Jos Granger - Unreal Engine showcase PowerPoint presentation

Hello, this is the presentation segment for my Unreal Engine showreel for the Introduction to Real-Time 3D module.
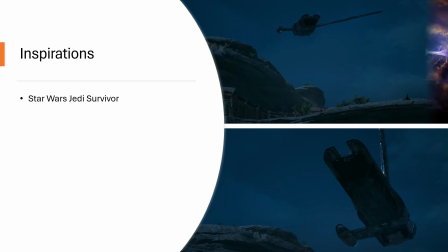10s
I was inspired by the Star Wars Jedi Survivor and Fallen Order games because they have a lot of landing sequences and they're also made in Unreal Engine. So I thought I could take some inspiration from that in terms of the landscape and kind of like what sort of plant life there was.
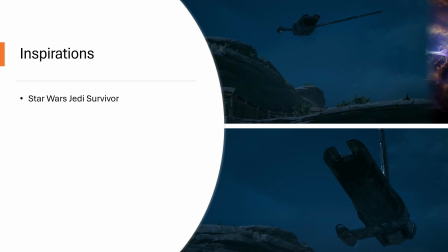27s
So I put it in like a deserty landscape, but still with quite a lot of trees and foliage. And I took inspiration from the camera angles for the shot of the ship landing because I found it well set up.
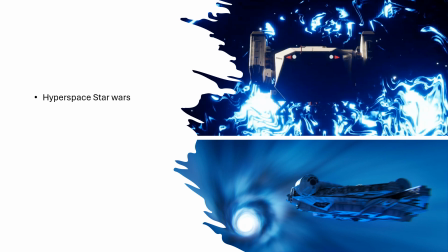41s
I also took more inspiration from Star Wars. I also, in the actual space scene, I made like a hyperspace tunnel that
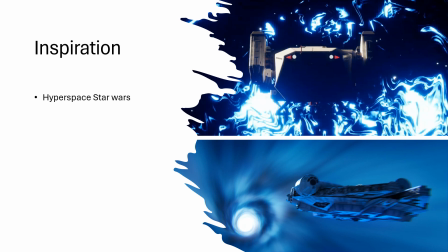52s
made it seem like it was shooting through space. Like in the Star Wars films, I did that by enlarging the already created thruster asset, which is made through a combination of different maps
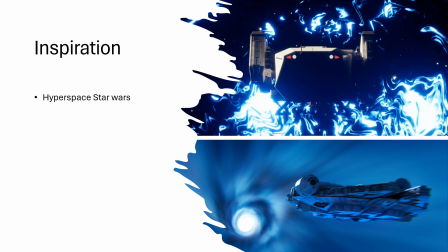70s
and is influenced by the time node. So I just upped the speed on that to get a hyperspace look without it being too dizzying, because that's what I found when I put it too fast.
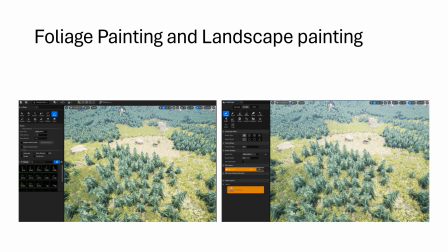86s
I did foliage and landscape painting using assets from the Infinity Blade Grassland pack as well as some assets from Quixel Bridge. So I added some rocks and some carts and etc. And I did that in combination with landscape painting where I flattened out an area for the landing scene.
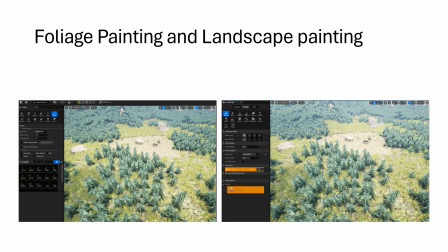107s
And yeah, I used that all on a height map.
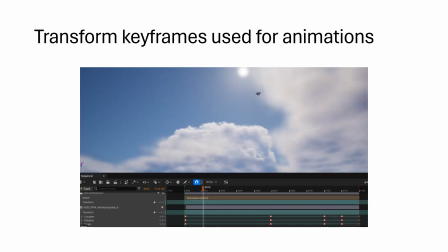113s
I used transform keyframes for the animations for both the camera and the actual ship itself. I attempted some blueprint animation as well for the actual landing sequence, and yeah, I managed to get
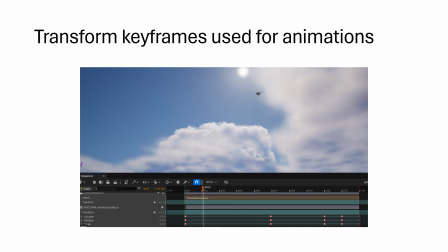132s
the ship swooping in like a curved path, and yeah, change the camera's rotation.
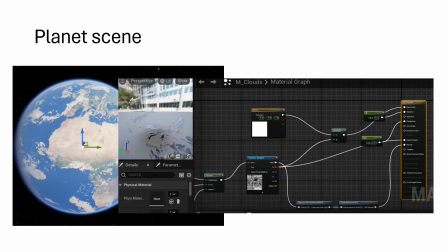140s
And then for the planet scene, I enlarged a sky atmosphere, and then I added a massive sphere and put the textures on the sphere,
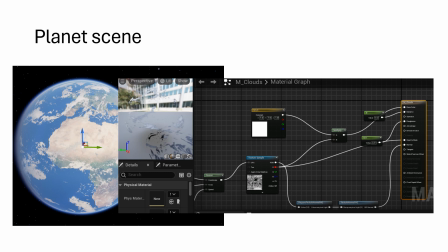154s
as well as then setting up the cloud map using a normal node to add some definition to the clouds, and then I changed the opacity with the opacity mask so the planet below could still be seen underneath.
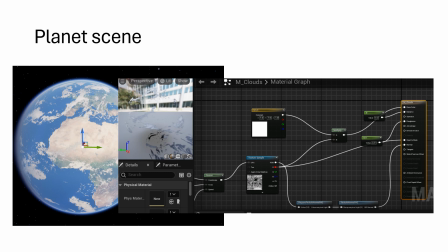170s
And then I used the texture for the star map that created the space look, and yeah.